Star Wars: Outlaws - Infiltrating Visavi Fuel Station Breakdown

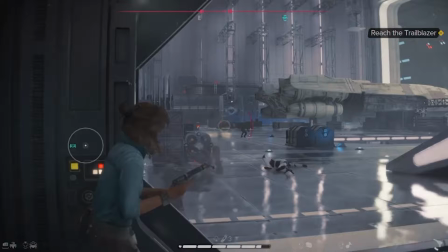(12:35)
But as we enter the hangar, things got out of hand quickly as an entire platoon let loose on us. The Imperial theme plays through again in excerpts.
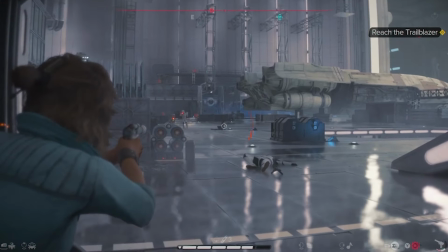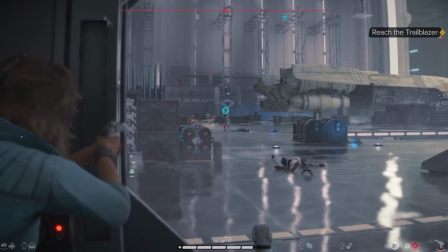(12:50)
The French horn plays the first phrase before being interrupted by orchestral attacks.
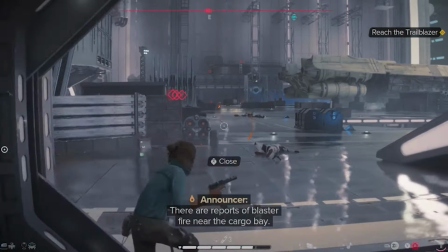(12:54)
The low brass enter next with a second phrase and an answer to the French horns in a playful yet intense variation of the Imperial theme.
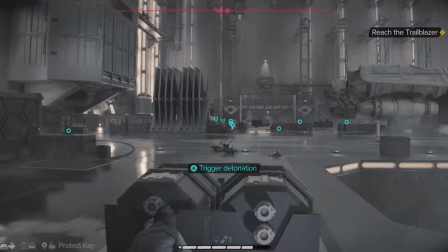Hemiolarhythms enter next along with a twisted version of Kay's heroic theme.
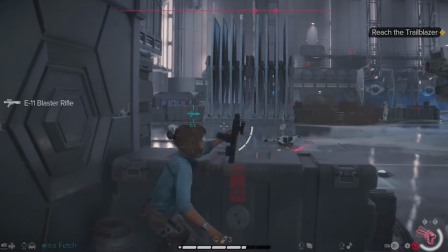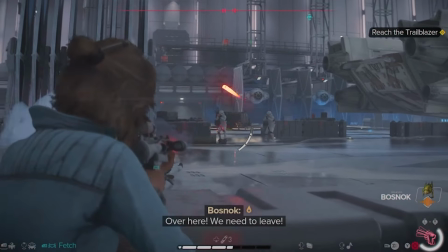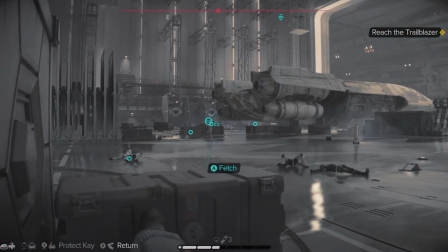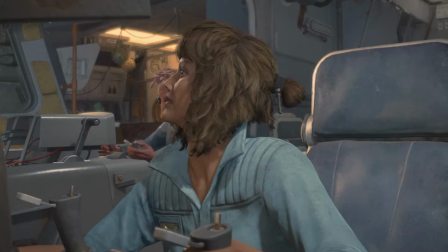From there, the track repeats itself on loop until we make it to the Trailblazer. Fast flurries mixed with more variations of the Imperial theme enter then,
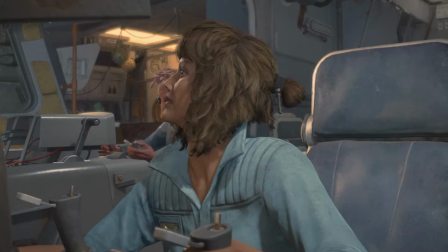(13:51)
continuing the danger that exists, but as we exit, the brass attempt to enter with a triumphant fanfare.
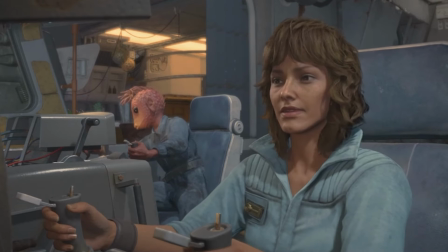(13:58)
Unfortunately, we're not done yet as the TIE fighters zero in on us next.
We're
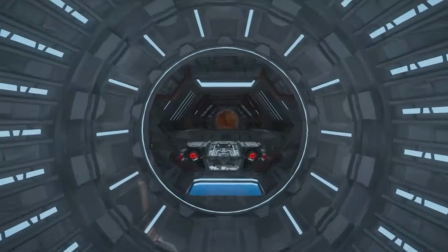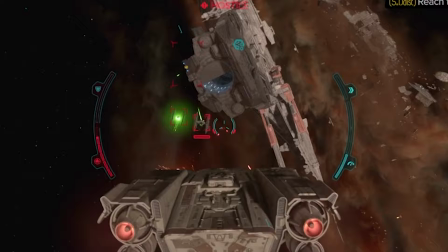(14:13) knocking us in, Kay! We can make it! We're good! Not yet we aren't! Ty's are still on us! We need to get away from this station! Fly back through the debris field! Ty's hated in there!
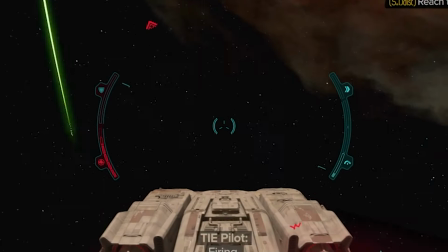(14:30)
The dogfight is marked with several lyric themes in the trumpets combined with orchestral attacks and Kay's heroic theme,
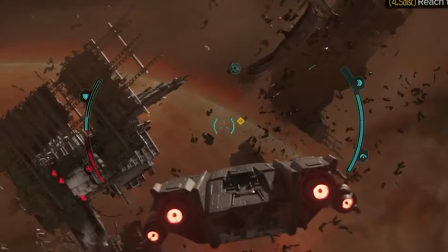(14:37)
creating an incredible mixture of themes and orchestration masterworkings.
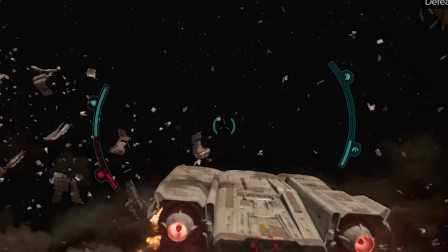(14:41)
Kay's theme cuts through before then being turned into a brief cannon in the brass before beginning its loop. And while I was disappointed in how short these tracks were before they start to loop, I usually only needed to hear them twice before completing an area so that they never became stale in the moment.
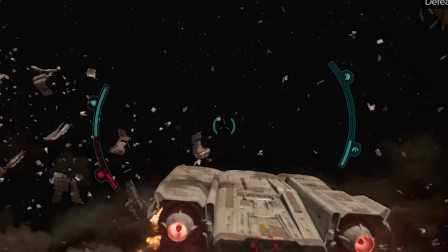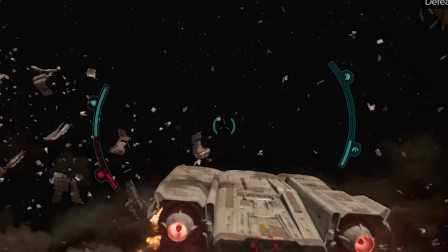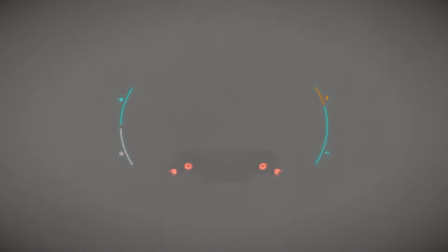(15:29)
As we return to Tushara, we're welcomed and greeted by a triumphant fanfare of Kay's heroic theme in the brass
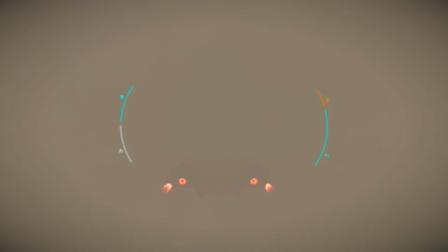(15:35)
and strings before the woodwinds and strings arpeggiate into a settling down of the music.
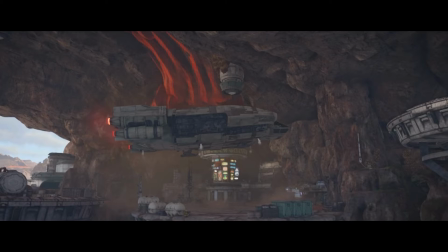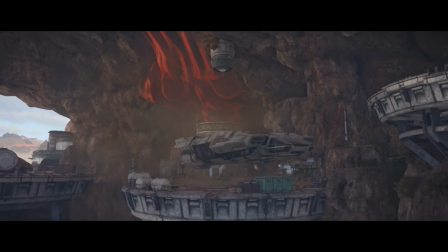(15:56)
Next, a noble solo trumpet enters to herald calm as we land safely and see our hero. And this time, when we return to Gorak, which is what I did in this situation, the horn plays his theme once more before his theme is picked up by the strings next.